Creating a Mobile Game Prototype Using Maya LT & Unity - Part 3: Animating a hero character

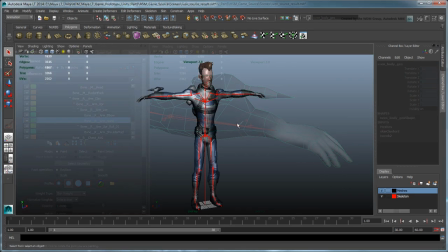[4:28]
We've provided a repainted result scene in the Source Assets folder.
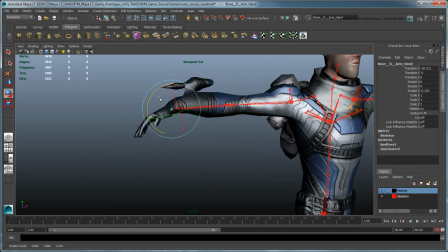[4:34]
Next, let's move on to creating a hovering animation for Sven.
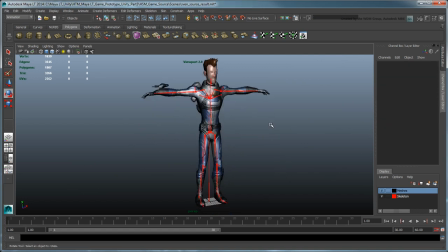[4:38]
For this, we'll use the HumanIK Animation toolset, which you can activate by going to Skeleton, HumanIK.
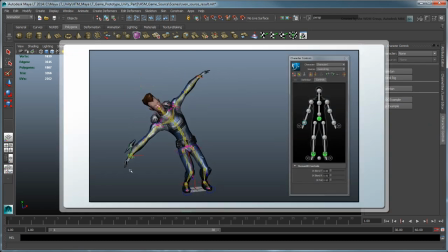[4:48]
HumanIK lets you animate your character realistically using a full-body IK control rig. In order to create this control rig, HumanIK first needs to understand your character's skeleton hierarchy and proportions.
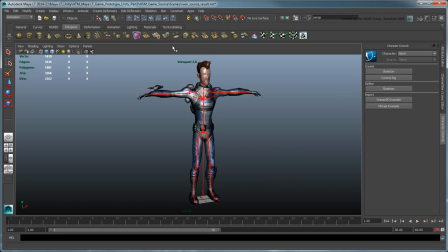[5:03]
For this, we go through a skeleton definition process, also known as characterization. Under Define, click the Skeleton button.
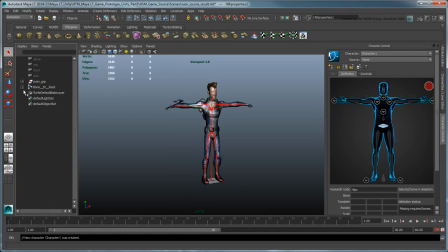[5:14]
In order to properly define your skeleton, you must map each cell in this character view to a corresponding skeleton joint. You can either do this manually, or load a skeleton definition template, which we've provided in the Source Assets folder.
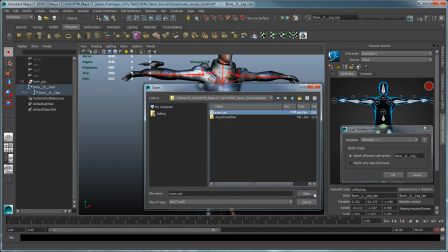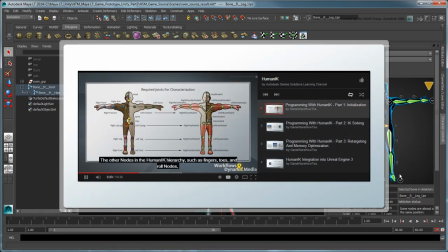[5:36]
To learn more about the intricacies of the HumanIK characterization process, refer to the HumanIK playlist on this channel.
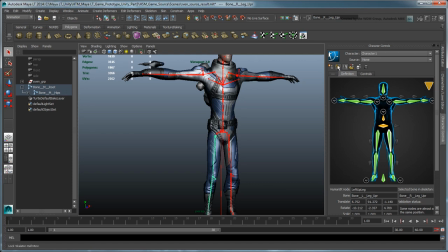[5:46]
Click the Lock Skeleton Definition button and set Source to Control Rig.
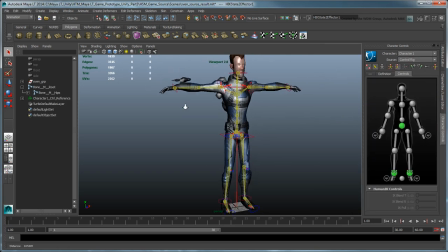[5:52]
You can now use the Full Body IK Control Rig to pose Sven.
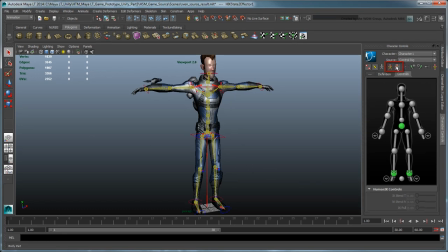[5:58]
Use the Body Part and Full Body Keying and Manipulation modes to help you achieve the desired pose. In body part mode, each IK control curve or effector controls independently from one another, similar to a traditional rig.
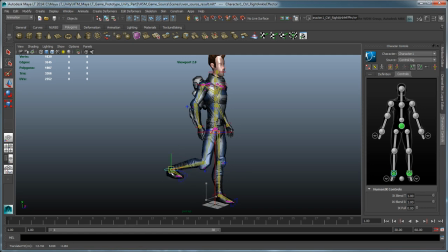[6:15]
In full body mode, however, one IK effector can affect the rest of the body, just like a ragdoll marionette. With your first pose created, select all effectors by clicking an empty part of the character representation.
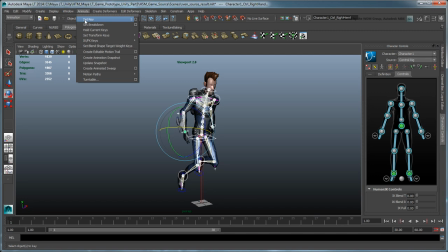[6:32]
Go to Animate, Set Key, to create a new keyframe for the selected effectors at frame 1. Then right-click the key set at frame 1 and choose Copy. Go to frame 61 and paste that key.
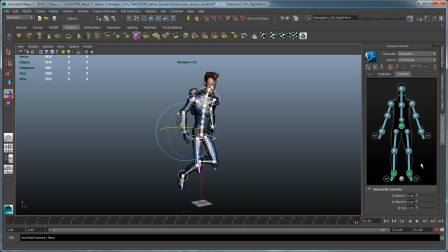[6:48]
Now that we've defined the start and end point of our 60-frame hovering cycle, we can create additional poses to make this animation more dynamic. Make sure you enable Auto Keyframe mode, so MyLT automatically records each change you make. At frame 30,
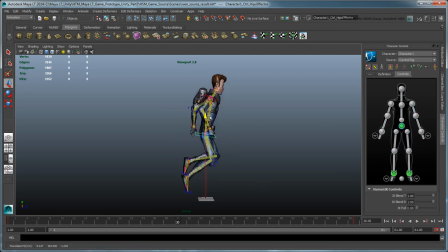[7:07]
create a pose variation by lowering the hips effector a bit and repositioning the feet effectors to create a different hovering silhouette.
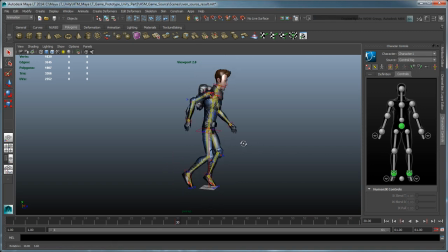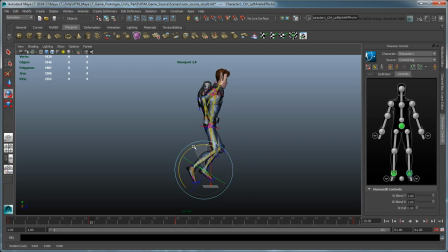[7:37]
To add more randomness to the leg motions, add another key at frame 15 for only one leg effector, and another at frame 45 for the other.
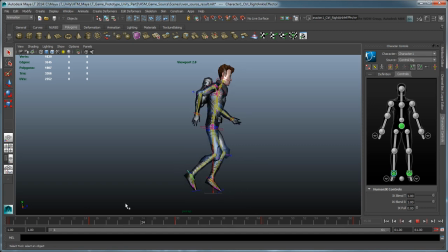You can also twist and rotate the hips and spine effectors to simulate some weight changes, as if Sven is trying to maintain his balance as he hovers.
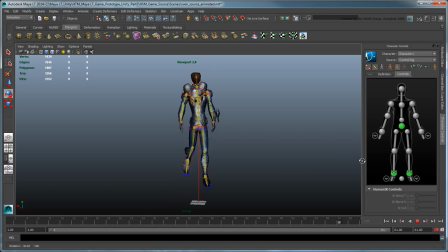[8:09]
With the hovering animation finished, we can shift our focus to exporting it to our game level. However, notice that the animation keys we set are only on the HumanIK control rig and not on the skeleton that we optimized earlier. That's because the control rig still drives the skeleton.
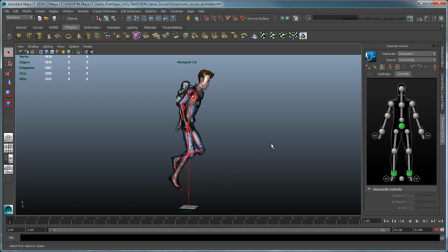[8:29]
To transfer the animation over, we need to bake down the animation keys onto the skeleton using the Bake to Skeleton command.